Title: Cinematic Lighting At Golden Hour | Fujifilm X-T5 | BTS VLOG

All right, it is roughly 5.30 p.m. Let me get the sun coming from this area up here.
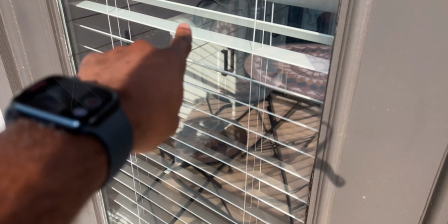(0:08)
Since we have a shooting down here, the light coming through, hitting the door. I'm going to go inside in a second, like this area here, kind of.
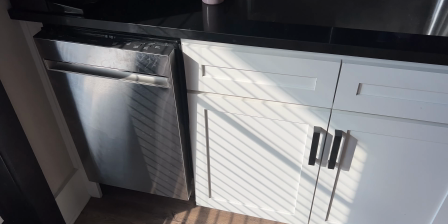(0:17)
And I want to use the shape of the door. Of course, I'm losing light.
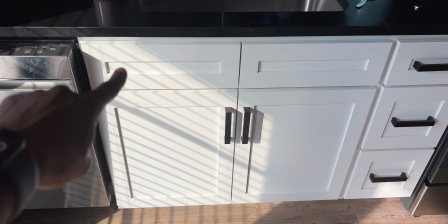(0:22)
Use the shape of the door to kind of create this frame.
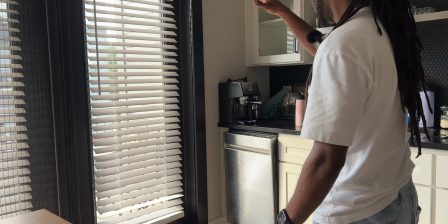(0:25)
So I want to see how it hits with just the natural sunlight. and get an idea of that.
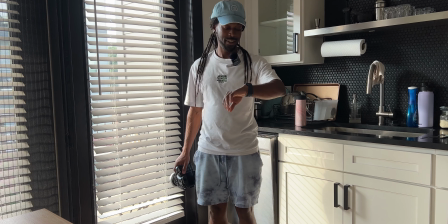(0:31)
What I will say is that I don't actually have a shot in mind.
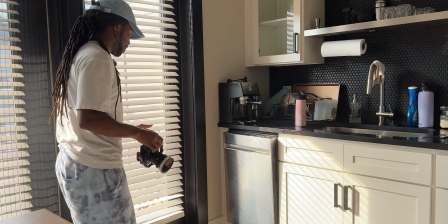(0:38)
I am thinking that maybe I'll come from this left side here since that'll be where the motivation is from. That really locked in there. So for camera I have the Fujifilm X-T5. I don't know how to say this. I think it's Nisi. I don't want to mess that up but I have the Nisi filter system black mist I don't know if I'll actually need it but is that my doggo
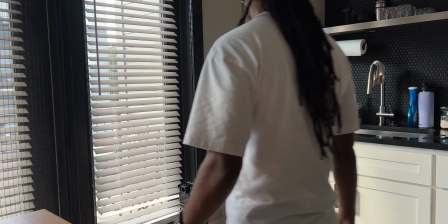(1:03)
at the door oh no he's right there really simple setup I think for this one I think the biggest thing is that the base ISO
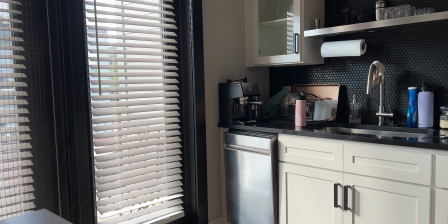(1:11)
is at a thousand for F-log 2 I think that's where it kind of gets dicey I
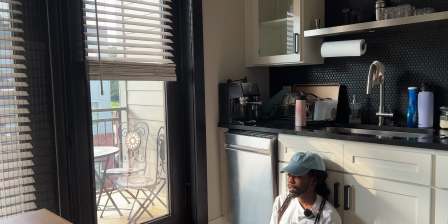(1:21)
feel like the light's already soft I'll be kind of sitting here like this and just letting the sun be that motivation think that'd be pretty cool
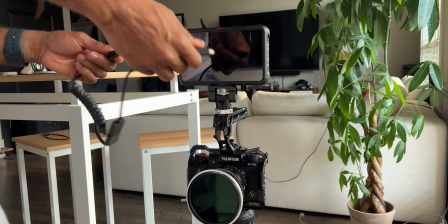(1:30)
so I got the Atmos Ninja V here this is what I'm going to be using as the recorder I hope that chain hasn't been making noise the
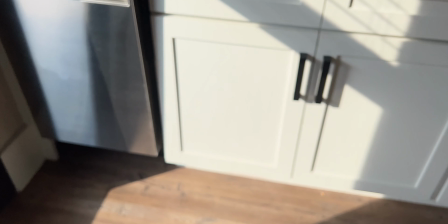(1:39)
whole time here like I mentioned have
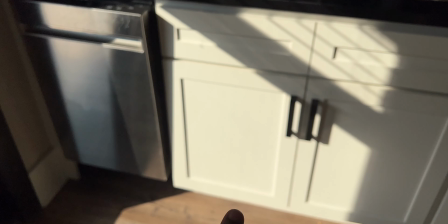(1:44)
that as the framing using the Sun as it comes out we
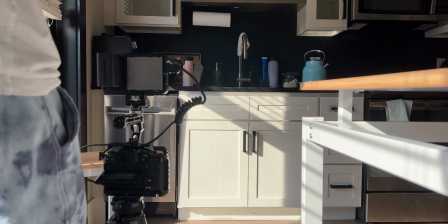(1:53)
will indeed need extra four stops um yeah the
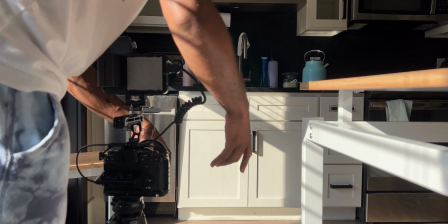(2:01)
zebras are going crazy i'm trying to see what the framing is like here
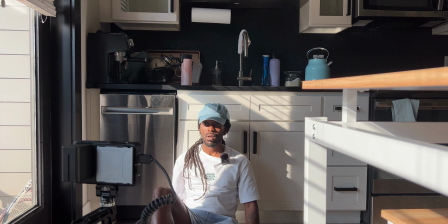(2:08)
pretty pretty strong lighting when it's diffused with the clouds it
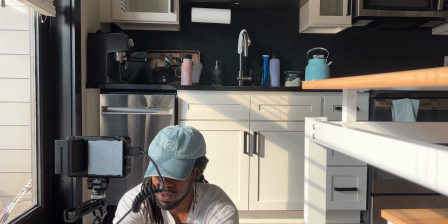(2:16)
looks really nice and soft i think i'd probably want a little more motivation from this way but this is nice
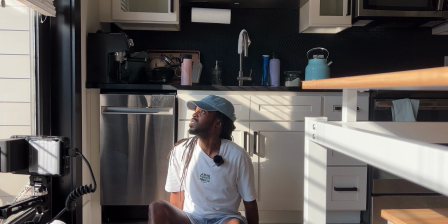(2:22)
i think i could always use this light. I'm going to shoot this because I think and this is basically the limit.
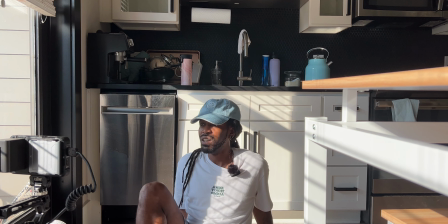(2:31)
I mean I have diffusion. That's a little too shaded I think.
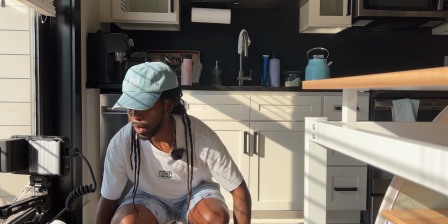(2:38)
I don't know about that. Let's just shoot it without. I'm going to set this. Oh this is going to be so annoying but I'm going to set it to auto.
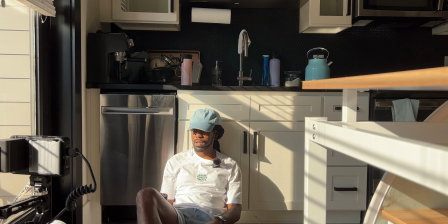(2:45)
All right because I kind of like it like this.
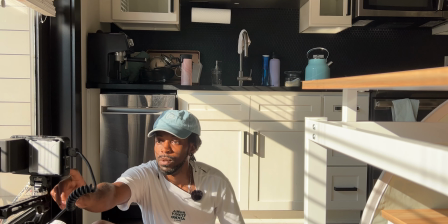(2:48)
and this will kind of be that straight on shot and we'll record this one I
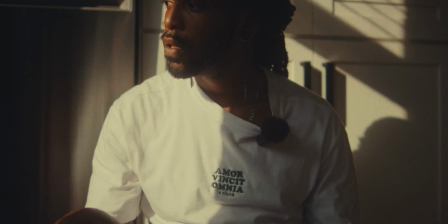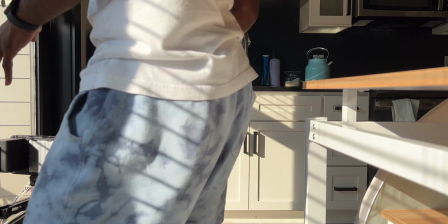(3:06)
do like this light I think the part that gets tough is just figuring out how else I want to frame it
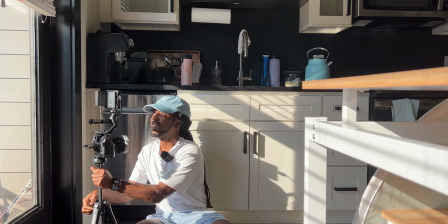(3:15)
and we get a tighter shot tighter shot the only thing I fear in this case
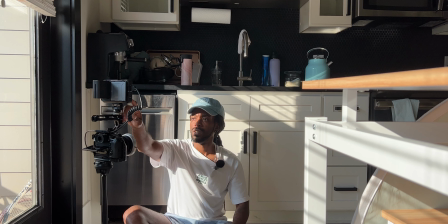(3:26)
as long as we're not like peeking too bad i think we'll make that work though
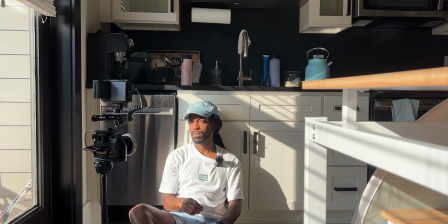(3:34)
let's try this out you
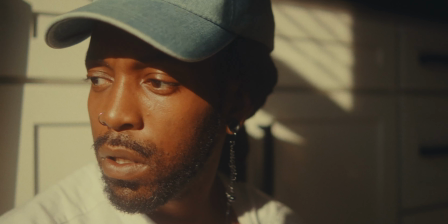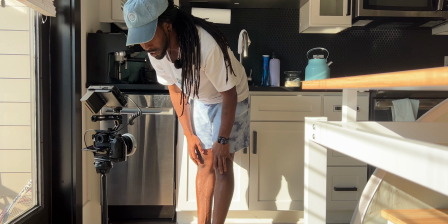(3:44)
know the framing is off a little bit but i'm more interested in trying to get the light right i've got a good base i mean just playing with what the sun's providing
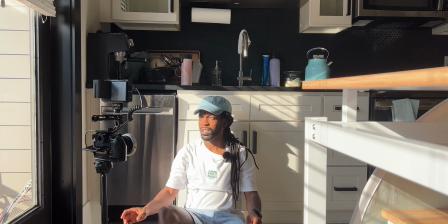(3:52)
and it was more so i didn't pay enough attention to where i was in the shot i actually do kind of
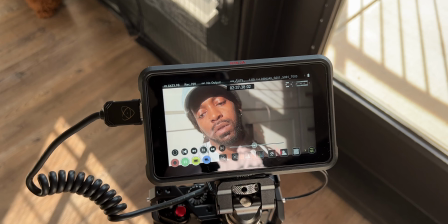(3:59)
want it closer all right let's try this one this